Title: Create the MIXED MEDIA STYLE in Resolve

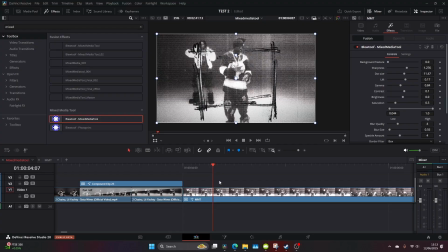[4:08]
Let's add our mixed media tool to really glue everything together. The half-tone grungy textures just look incredible on this. You have plenty of options to adjust, lots of different possibilities, and it just ties everything together in creating this mixed media look.
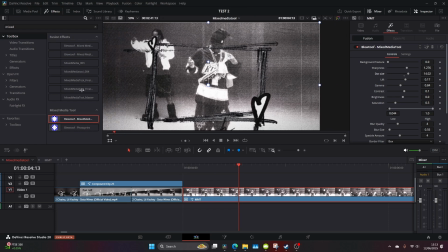[4:21]
From here I go and adjust the dot size. I just wanted something a little bit finer, and then I go and up the saturation.
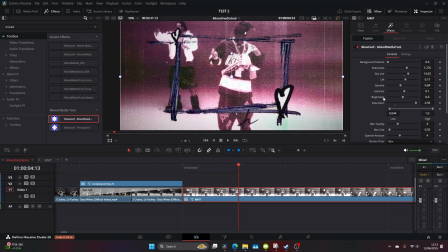[4:26]
Remember to make your footage black and white beforehand if you want something similar, but this just looks really good, this sort of faded old papery look, and it really ties everything together.
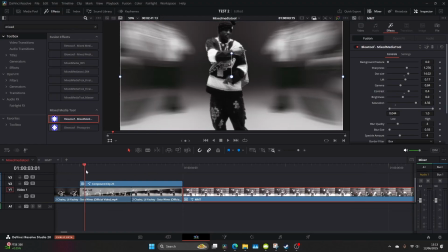[4:35]
I go and adjust the contrast as well, just to dial it in a little bit more, and we've got something looking really nice. I also adjust the blur size just to take the sharpness out of it ever so slightly.
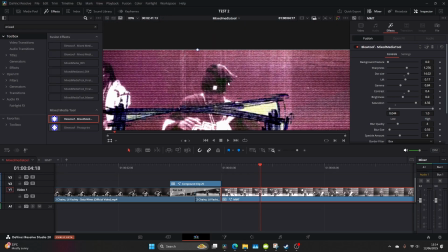[4:45]
If you go full screen whilst holding the dials, you can actually adjust the dials whilst in full screen, which is a quick little tip.
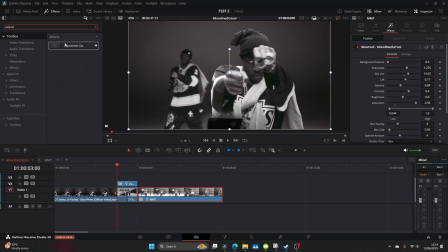[4:52]
Now let's head over to our effects and get an adjustment layer and just add that slightly on top.
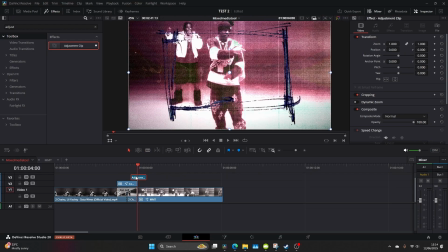[4:57]
I want to add like a flash with a bit of a blur, just to blend everything together when our transition sort of ends.
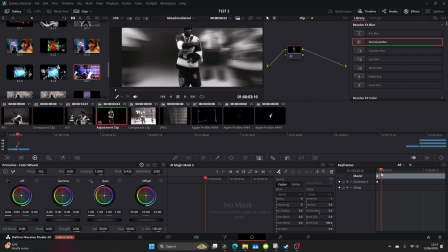[5:05]
So head over to the bottom right and add a dynamic keyframe on the corrector one. You'll see on the node tree that that's labeled number one as well. So if you get confused, it's always labeled.
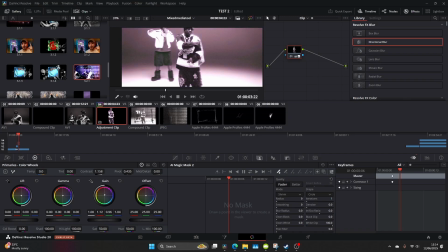[5:17]
You kind of want to find the point of transition, so just scroll across until we find that, and then we can kind of up the colors, up the shadows, up the highlights. And the whole idea is to add a little flash that when the transition ends, it blends together smoothly.
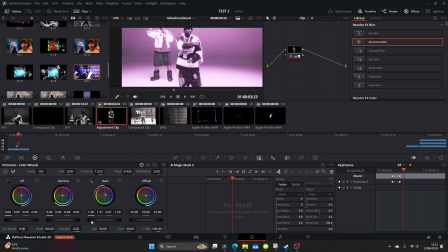[5:35]
After you've done that, go maybe two or three frames ahead, add another dynamic keyframe, and reset everything. Now, if it doesn't line up perfectly, just highlight the keyframes and move it across.
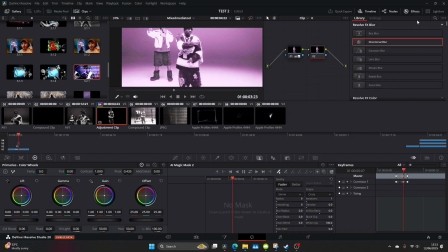[5:48]
Now, I just want to add a touch of glow, so do Alt S and create a new node, type in glow, and let's attach that to the node 2.
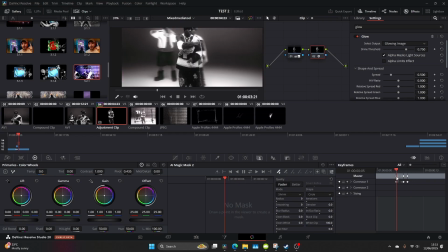[5:56]
And then let's do exactly the same. You come down to corrector 2, add a dynamic keyframe, move two or three frames ahead, and just adjust the glow.
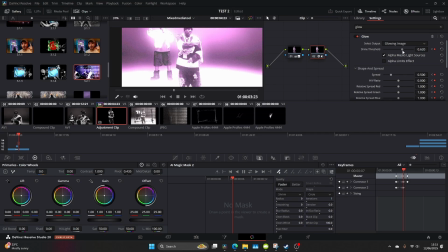[6:05]
And you can fiddle about with this until you get this sort of nice flashing effect.
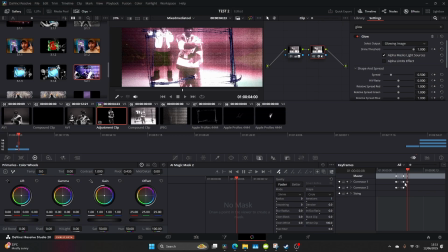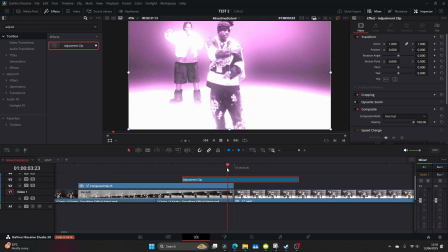[6:14]
Now, the beauty of doing this on an adjustment clip is we can just readjust the alignment. As you can see, I had to adjust it because it wasn't aligned perfectly.
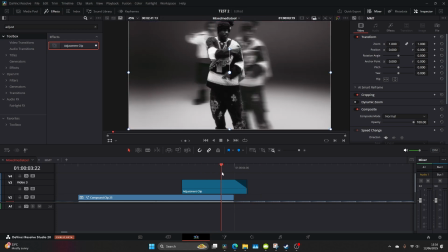[6:22]
So fiddle about until the end of the original transition cuts onto the next clip.
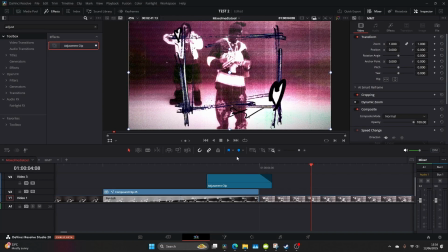[6:29]
I also slightly dragged in the fade and the end of the adjustment clip just to smooth it over.
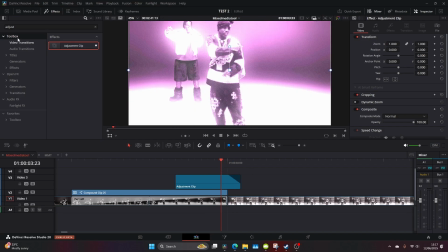[6:35]
I wanted a little bit of blur to complement this flash, so I came and added an adjustment clip. Just shortened the clip, came to my OpenFX and added a directional blur. Once you've added that to the clip, you can play around with the strength, but the idea is that it's just very subtle.
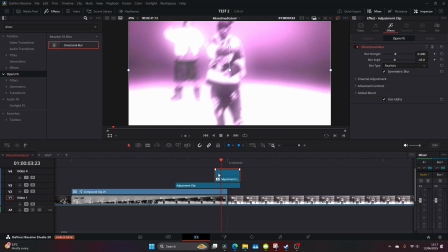[6:51]
And because the clip is so short, it will just act and blend with the flash.
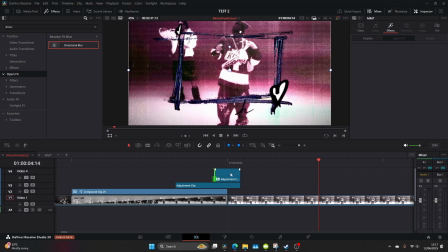[6:56]
So as you can see, just because it's a couple of frames, you don't need to do any keyframing. So you can go into the effects as well and increase the strength, but I usually use the default and maybe just up the strength just a touch.
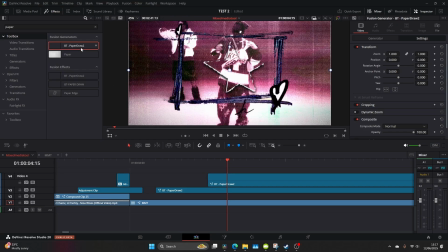[7:08]
Now, there's this new feature on the mixed media tool called Paper Draw, and it's to distinguish the mixed media effect even further and really emulate the sort of the cutout style that you see in common mixed media techniques. So I've made three separate clips here, which I'm going to create three different shapes.
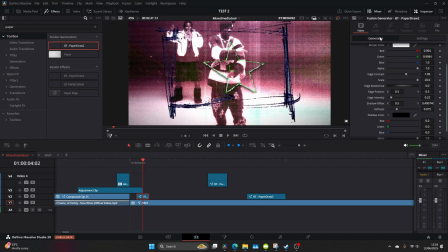[7:24]
Go to the Fusion overlay. You can then come to the inspector, hit the generator button, and you can see we can manipulate the shapes here.
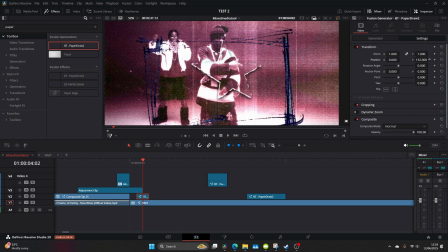[7:32]
It's so fluid, so dynamic, really easy to control, and lots of different settings. So the idea is to make each frame a different shape.
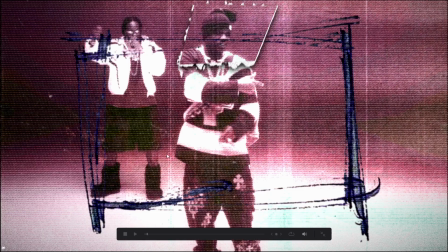[7:38]
So I go ahead and draw a square over his face here, and I notice that the effect is a little bit strong,
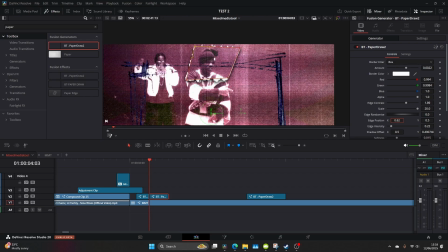[7:44]
so I come down and change the edge contrast, move the edge position so it's the center of the shape.
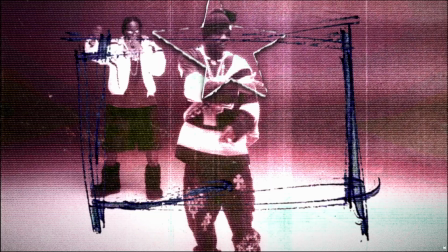[7:50]
And this just looks incredible. This really adds to the aesthetic of that grungy sort of paper, mixed media style look.
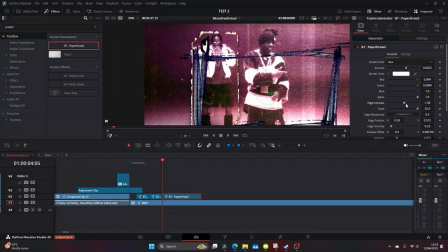[7:56]
And that's pretty much it, guys. It's quite a long tutorial with lots of different aspects and lots of different techniques that you probably learned along the way.
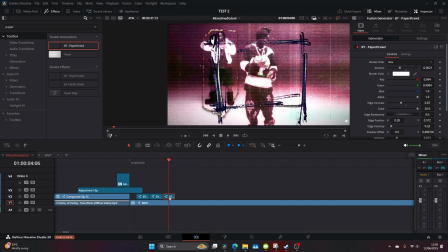[8:02]
But ultimately, this is a really simple way to create the mixed media style right here in DaVinci Resolve.
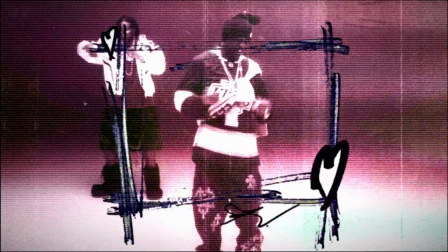[8:08]
So let's take a look at our final product.
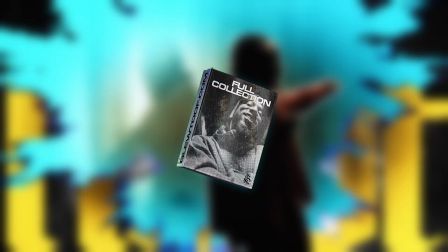[8:14]
And if you're using DaVinci Resolve, guys, check out the full collection of my editing plugins at blewtoof.com.